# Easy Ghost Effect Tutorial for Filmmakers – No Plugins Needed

Hey everyone, Dustin here from Meridian Media. Today, I wanted to show you how to create a really simple but effective ghost effect using just your camera, a tripod, and some editing software. I'll be working in Adobe Premiere Pro, but feel free to use whatever software you're comfortable with.
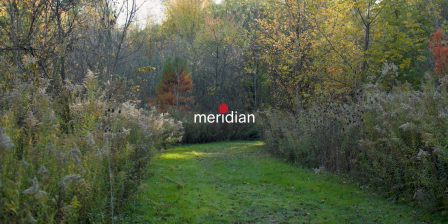(0:33)
This technique is pretty universal. To start, you'll need to find a good location and frame your shot.
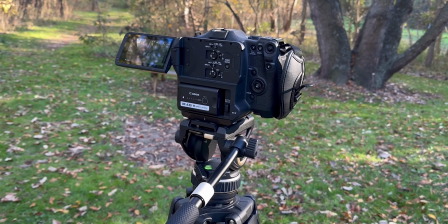(0:41)
Once you've found the setup you like, put your camera on a tripod and make sure all your settings and positions are locked in. This is important because we need consistency between our shots to pull off the effect.
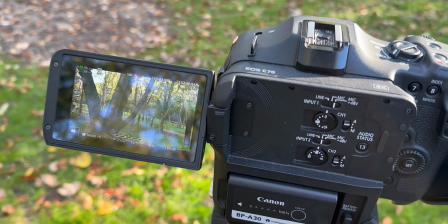(0:52)
Today I'm going to be using the Canon C70 and I'm shooting at 120 frames per second. I find that slow motion really helps sell the ghostly vibe, but you can experiment with different frame rates and see what works best for you.
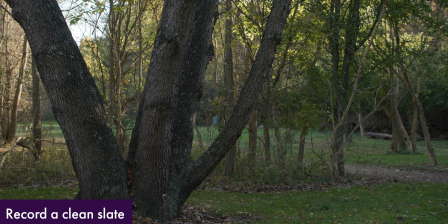(1:05)
Next, we're going to record a clean slate. This just means recording the scene with nothing happening. No actors, no movement, just let the camera roll for a bit. This clean slate will be our base layer in the editing process. It's like capturing an untouched version of your background, which we'll build on later.
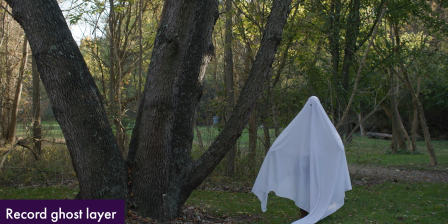(1:24)
Next, without moving your tripod or adjusting any settings, let's get into our ghost costume and record the ghost part of the effect. Go ahead and move around in your costume, trying different movements. Slow and creepy usually works best for that ghostly effect.
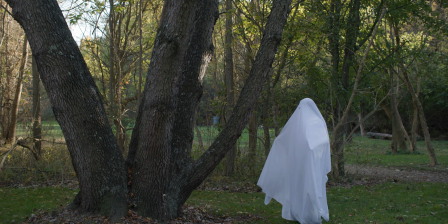(1:39)
Just make sure to stay within the frame you've already locked in. Now that we've got our footage, let's head into Premiere Pro.
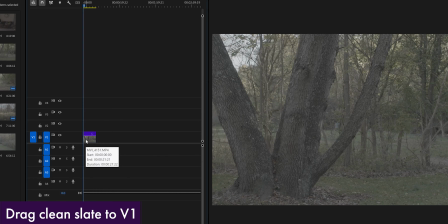(1:46)
You'll want to start by dropping your clean slate footage into the timeline as the base layer.
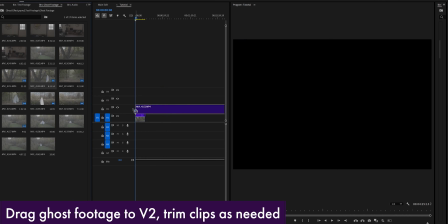(1:51)
Then drag your ghost footage on top of it. With your layers in place, the next step is masking.
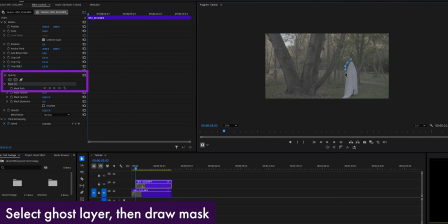(1:58)
Using the opacity tools, we're going to draw a mask around the ghostly figure to isolate it from the rest of the scene.
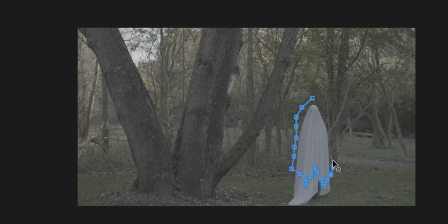(2:05)
Since I don't want my legs in the shot, I'm going to create a ghost-shaped mask to fit the look.
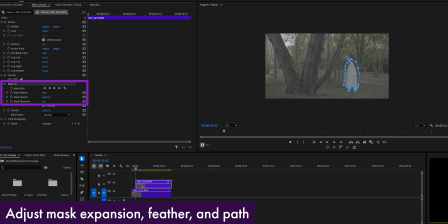(2:10)
You can play around with the mask expansion and feathering to get the look you want.
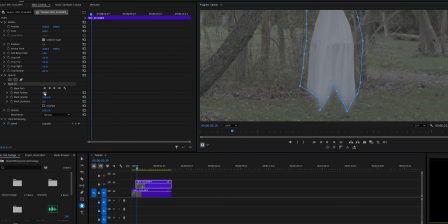(2:15)
The feathering is important because it'll soften the edges and make your ghost blend into the background better.
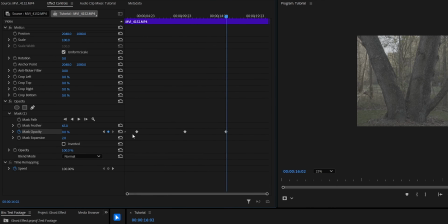(2:21)
It's also great to add some keyframes to the opacity so the ghost fades in and out of visibility, which gives it that classic ghostly feel. To make the animation smooth, make sure you ease in and ease out of your keyframes. This keeps the effect from looking too abrupt and helps it feel more natural.
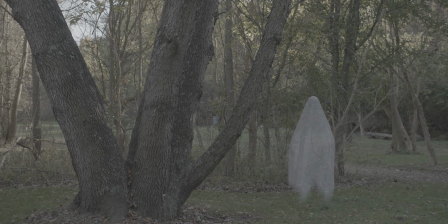Last but not least, we can color grade the footage to give it that spooky atmosphere.
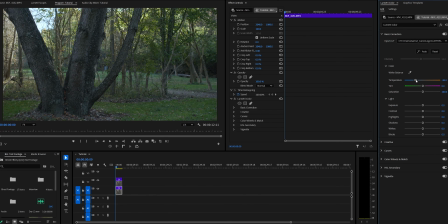(2:52)
You can make things darker, cooler, or perhaps desaturate the footage a little bit, whatever fits the mood. And of course, adding some really eerie music can help complete the effect.
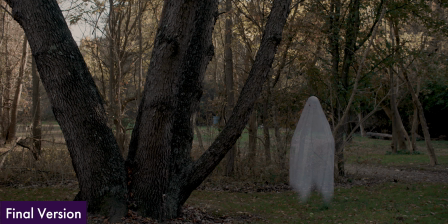And there you have it, a simple but effective ghost effect that you can create with just a few tools. I hope you found this tutorial helpful. If you did, be sure to hit that like button and subscribe for more filmmaking tips. Thanks for watching, and I'll see you in the next one.